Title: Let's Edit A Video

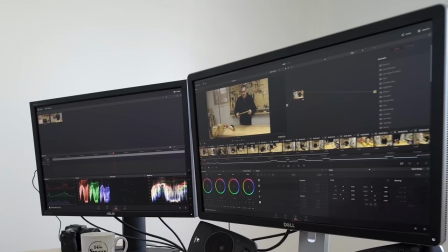I'm going to increase the gain so that it makes it look brighter. You know, not so dark because, you know, everything looks better when it's brighter. But then I don't want it to be washed out either, so I have to wash that. So this is after and then this is before.
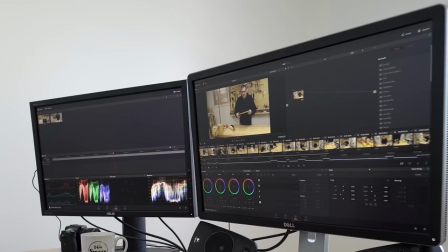So if I increase the contrast, that makes it look a little bit more vivid as well. This is it now with the correction. And this is it before. You can see a lot brighter, a lot more.
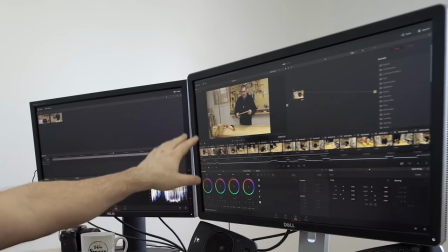I don't know. It looks good. So that looks fine for that. And I'm probably not going to have to do anything else with it.
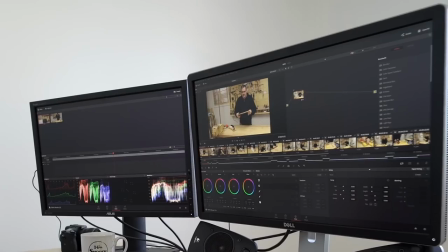The color white balance and all that is perfect on here. It looks good. So I'll just grab a still. And that puts that over there. you can see it over there I'll point because I pointed with my mouse actually and I'll just take the rest of the clips all
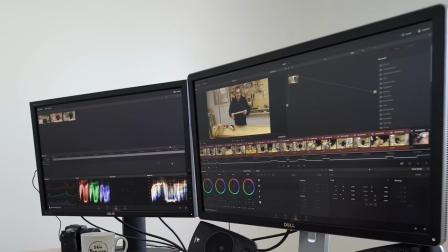the way along and highlight those and then I'll center click that's the scroll wheel and what that'll do is that will apply that same thing to everyone in the clips so then I'll go back to edit and then when I'm watching through it looking on my
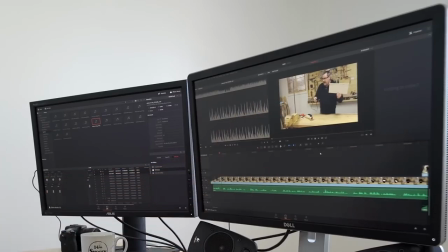new desk and all those color corrections are already applied and I can see how they look. If some clips are brighter or washed out or something I can go back to the color tab again
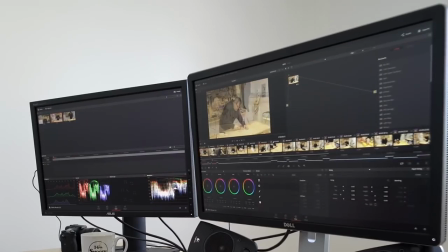and make adjustments like say here you know if I see that it's you know
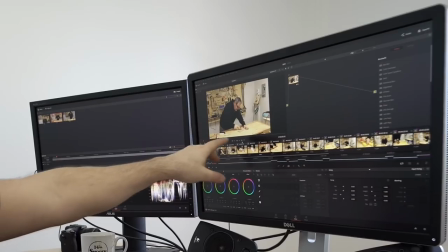blown out up here or something like that or I can see it is actually blown out a little bit on
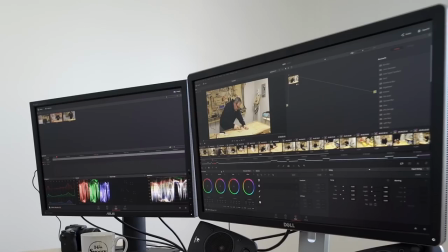the bench there so what I'll do is I'll drop down the gain a little bit to correct that or i'll drop down the gamma a little bit but this is a really powerful part of it and it allows you to do all kinds of neat stuff like that i don't know if i'll
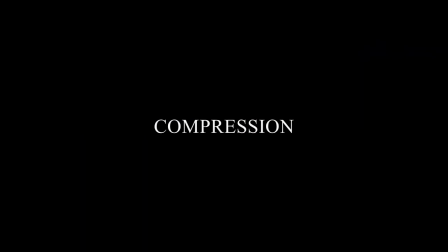include this in the video but i'll do it just in case i do i've got the thing rendered out and it's right here and it's 6.57 gigabytes and that's pretty big that's bigger than I can upload given my bandwidth so
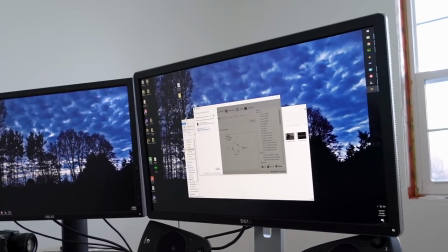I can open handbrake over here and open that file with that
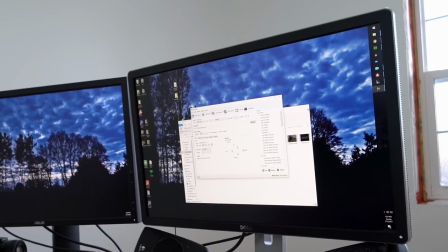now I've got this set I've got some settings here and it's going to render it in the native resolution that the video was which is 2560 by 1440 and filters I've got some de-noise
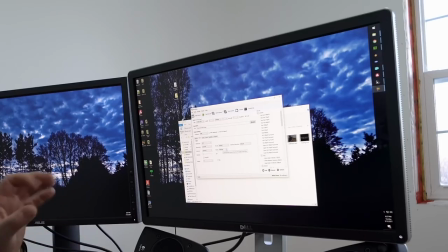activated here set to medium and what de-noise will do is it'll make it so that you can really press the file a lot further down without losing too much detail it'll take away that really fine grain detail that you get they
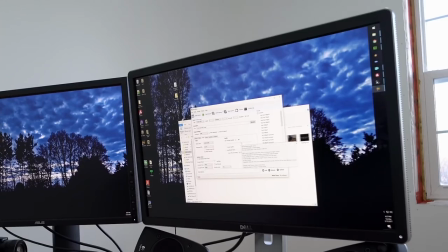really don't need for YouTube videos and then the settings for it I guess that the constant quality 22 is probably good for this video I'll see how renters out frame rate stays the same at 23 9 7 6 and I've got the encoder preset
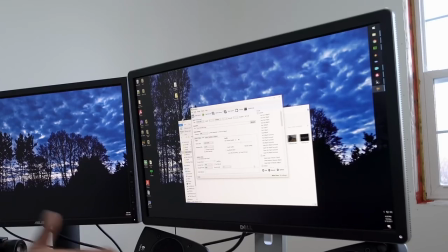that that a very slow speed slower the speed within reason the better it'll do.
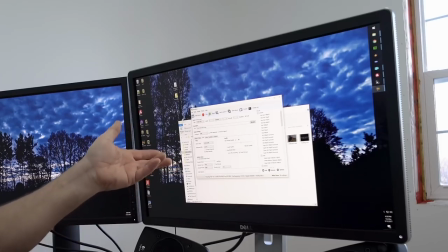So then I'll just hit start and code and that'll re-render the video at that compression setting
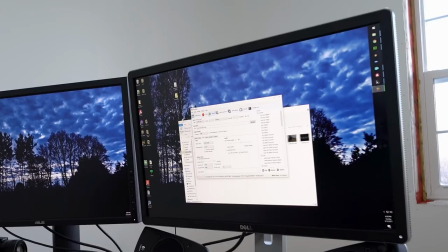and I'm hoping I'm I'm thinking that'll be somewhere around 300 megabytes when it's done.